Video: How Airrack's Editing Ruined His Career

Have you ever been watching TV late at night and you kind of start falling asleep, getting a little...
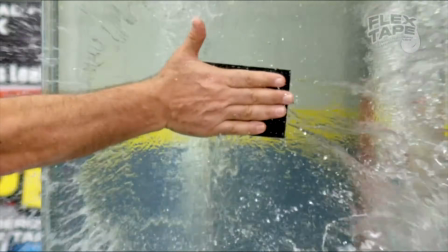(4:16)
Commercials turn up their audio as loud as possible. That's why it's louder than the show typically. It's to grab your attention and keep it for as long as possible.
Welcome home, guys. They dubbed in some woo! Whoa!
Underneath this to add more energy. It was so over the top and loud that it just didn't feel genuine. Doing something like that this early on in the video is a crucial mistake because what it signals to the audience is that I'm BSing you already. One So the rest of the challenge is probably going to be more BS. number
1, if you leave the park, it's over.
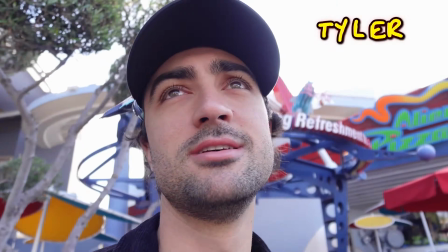(4:58) Rule number 2, I told you guys to leave your wallets back at the hotel because you have to do this completely for free. Do any of you guys remember the rules?
I literally have diagnosed ADHD, and this video is difficult for me to watch. If the guy with ADHD is having difficulty processing your video, you done messed up.
And since the first part of this challenge is we aren't allowed to use money.
This graphic is pretty sick. I love the way that it looks.
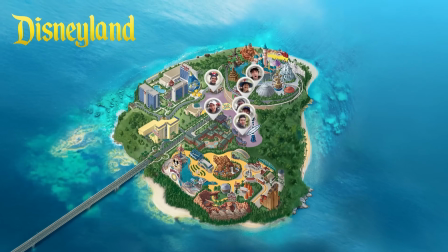(5:22)
You can see that the clouds part way. We got a nice zoom in, and it reveals all these little icons.
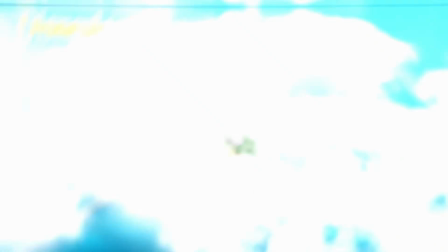(5:30)
Very satisfying. It helps break things up. But it's sad because they rush through it so quickly that it doesn't give me enough time to appreciate it.
I'm scared. Mickey Mouse, the mouse as I've been calling them.
They're doing a good thing here with a reoccurring leitmotif, playing the same little... Okay, let me hit that note better. Okay, let me hit that note better. I'll take it. They keep playing that sound in reference to this creepy face Mickey thing, which is good.
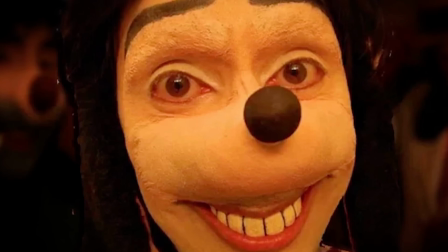(5:59)
It kind of gives the audience a pattern to look forward to.
Our first problem became finding food.
I don't even smoke.
I need a smoke break.
It's like this thing MrBeast does as well.
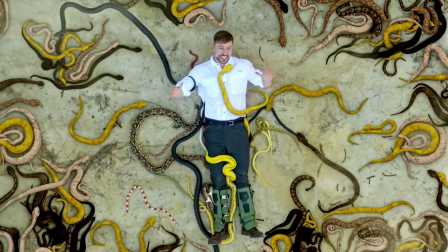(6:12)
The camera starts off close to him. It's a drone shot, and then it zooms out to reveal.
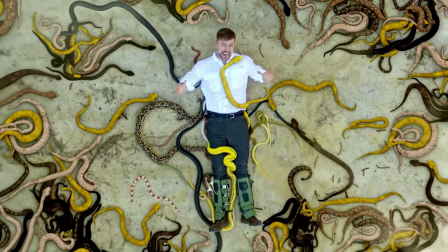(6:18)
And you can clearly tell that what he's saying does not even match his lips whatsoever.
First problem became finding food. Our first problem became finding food.
And Airrack has done this 3 or 4 times already in the first 45 seconds of the video. The editing in Airrack's video only gets worse from here. And as you keep watching, you'll literally see me get progressively more pissed off.
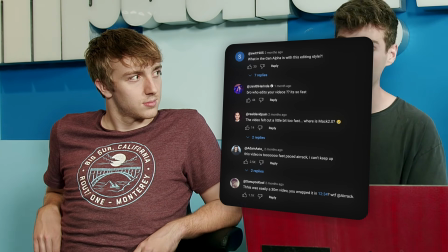(6:41)
None of these hate comments would have happened if Mac, Airrack's original editor, was still on the team.
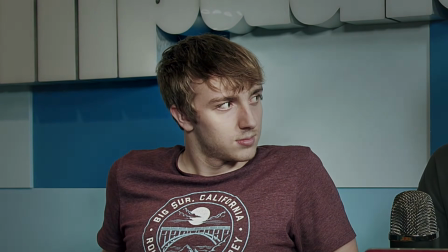(6:47)
Mac wasn't just cutting fast, he understood editing psychology,
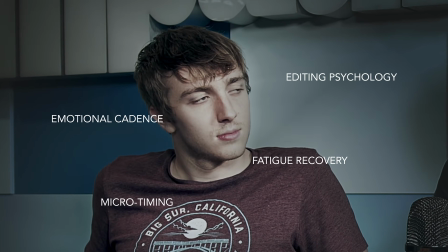(6:52)
emotional cadence, visual fatigue recovery, and micro-timing. The kind of stuff that gets people addicted without even realizing why.
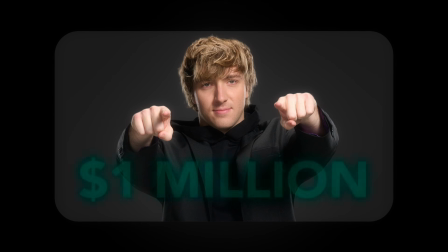(7:01)
When he left to work for MrBeast, he landed $1 million a year salary,
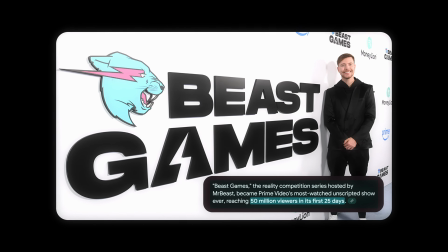(7:07)
then went on to edit Beast Games, which became the #1 unscripted series launch in Prime Video history.
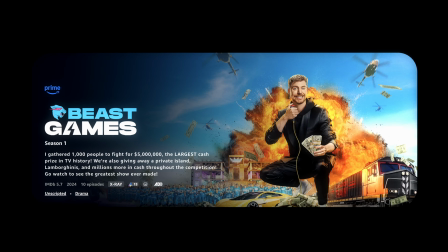(7:13)
But why? Because it was edited to satisfy both YouTube fans and cinema lovers.
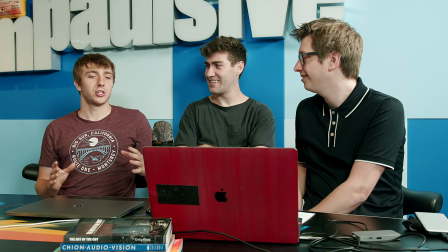(7:21)
But here's what no one tells you. Mac tried training a team to replicate Airrack's style, and it still collapsed.
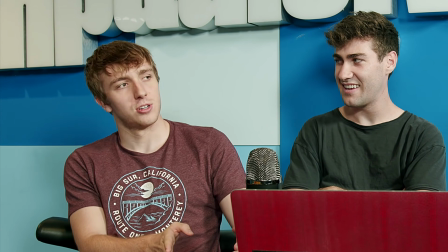(7:29)
Because style alone doesn't scale, only deep psychological editing principles do.
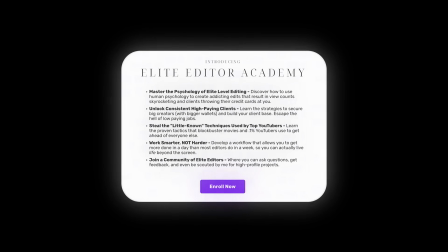(7:35)
And that's exactly what I teach inside the Elite Editor Academy. And if you don't believe me, ask my client, Will Tennyson. He is without a doubt the best YouTube editor, best editor I have ever come across in my entire YouTube career, without a doubt.
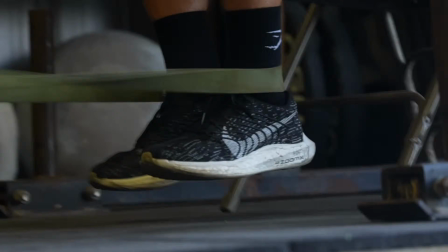(7:52)
I feel like a lot of editors just give you what you ask for. You send a list of things and they do that and that's it. With Josh, he's gifted at it. He has a pure talent. He has passion for it. And you can see that in all of his work. He goes above and beyond every time.
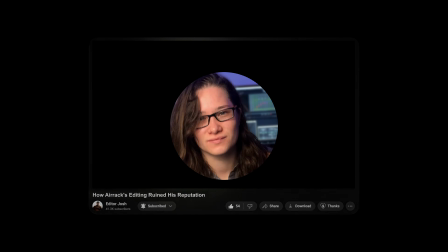(8:08)
Oh, and the video you're watching right now? It was edited by Ashley from South Africa, a brand new student in the academy.